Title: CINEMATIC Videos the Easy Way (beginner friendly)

You ever wonder why the movies, shows, and TV commercials that we watch look so cinematic and sometimes the stuff that we shoot just doesn't? Well, it has less to do with the gear and the cameras that are being used and more so to do with the technique. Hey there, my name's Garrett. I'm a commercial videographer based in Tennessee, and today I want to give you 3 tricks that will instantly make your footage look more professional. Let's hop into it. One technique that is very prevalent in Hollywood and professional commercials is folks understanding the rule of thirds. Now, the rule of thirds to me is not a rule, but more so a guideline that we can go by to help convey the message of whatever we're shooting.
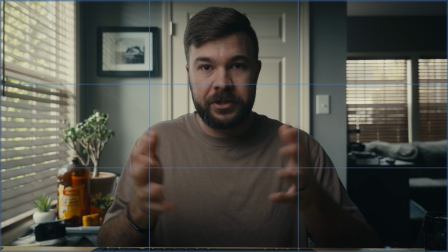All the rule of thirds states is that if you were to break your picture or your image into thirds like a tic-tac-toe board,
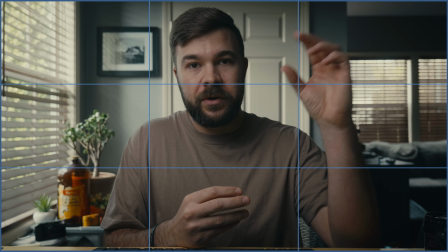you would want to place your subject on any one of the intersecting lines or any one of the lines,
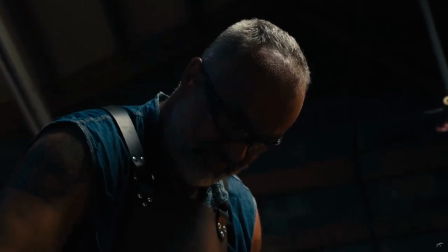period. So if I'm trying to make my subject look big and heroic, I would want them to be center framed, touching 2 of the lines on the thirds. If I'm wanting to make my subject look small in a big landscape,
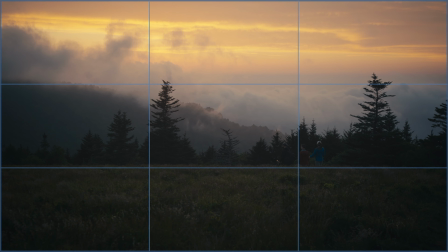I may place them on a singular intersecting third with the rest of the image being blank and creating things like negative space.
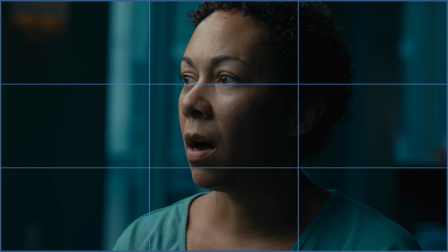If I'm doing a corporate interview where I want my subject looking at the interviewer,
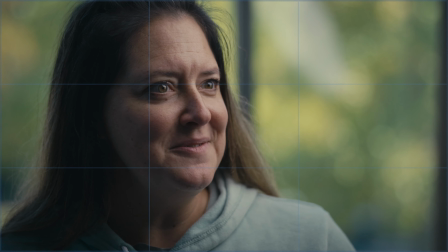I may place them to the right third or to the left third to help lead their eye line to the person that's interviewing them and help the audience understand that they are talking to somebody in an interview situation. So again, the rule of thirds is just a compositional technique that we use in order to convey a message to our audience. Bonus tip with rule of thirds is if you can create foreground, midground,
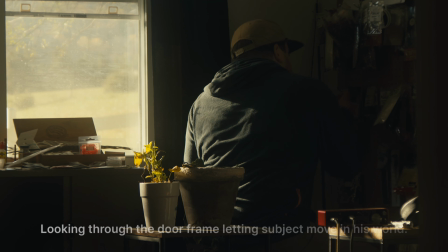and background elements and frames within your frames, it's going to make your compositions that much more interesting. If we take this office, for example, it's very flat and boring, but I have strategically placed myself inside of the frame of my closet door.
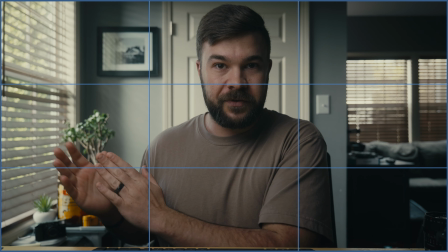There are other leading lines in this frame that help you see me as the subject. Focal length and depth of field are 2 things that are very important when it comes to telling a story within your video. For example, if I'm trying to create a world and help my audience visually see the office that I'm working in right now, I may shoot a little bit wide like I am right now on a 28mm. This helps you, the audience, understand the world that I'm working in.
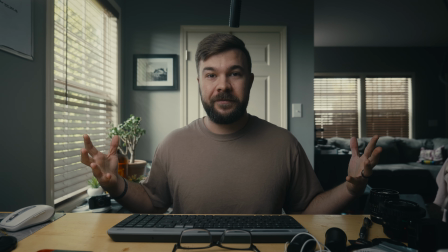I can make that world even more wide and immersive by zooming out to like a 20mm,
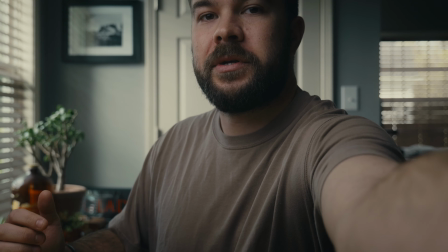or I can make it a little more subject focused by punching in.
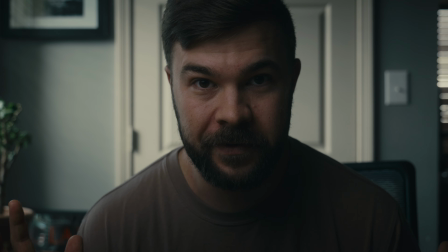And I know I'm chopping my head off there, but you see, it's a totally different feeling based on the focal length that I'm using here in my office. Let me get that back to where I was. Whoa, right about there. So understanding focal length and compression makes a big difference when it comes to conveying your story and your message to your audience.
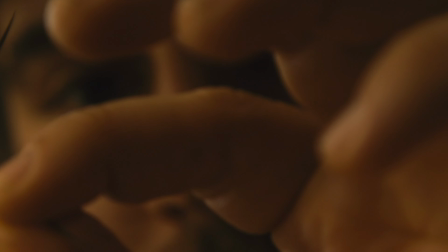Longer focal lengths typically introduce more bokeh and more compression and more out of focus elements if you're shooting at a more open aperture,
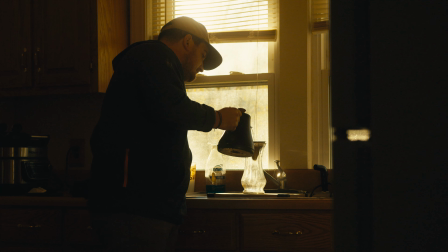whereas wide lenses tend to include more of the environment and the world that you're in. Lighting and camera placement. This is one of the easiest ways to make your footage more cinematic. And the specific technique that I'm going to talk about right now is called shooting on the shadow side.
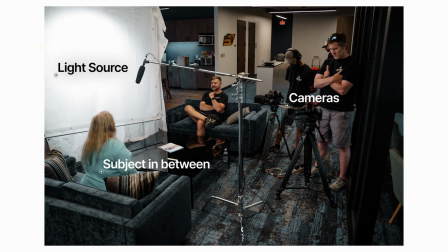All that means is I'm placing my subject in between the light source and the camera.
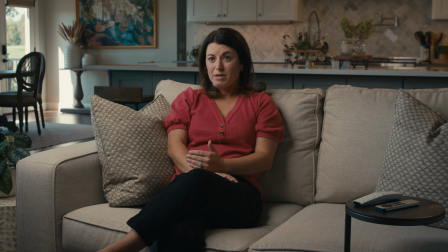I'm creating a shadow side to my face or shadow side to my subject that creates depth and contrast and interest.
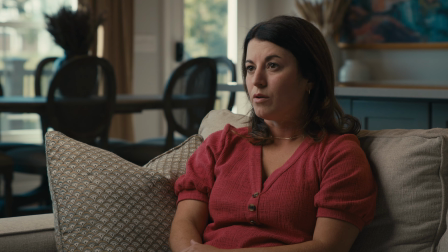Because video is a 2D plane, our job is to make it look more 3D and more lifelike. One of the only ways that we have to do this, besides our foreground elements and compositional techniques, is by creating contrast and depth within our subject. So if you see, my light is actually to my right here being motivated by my back window. I have myself in between the light and the camera, which is creating this Rembrandt light right here. This is a look that I try to create whether I'm shooting a narrative, whether I'm shooting a corporate interview, or whether I'm shooting here on YouTube, because it's very pleasing and the contrast creates a cinematic image. There you have it. That's it.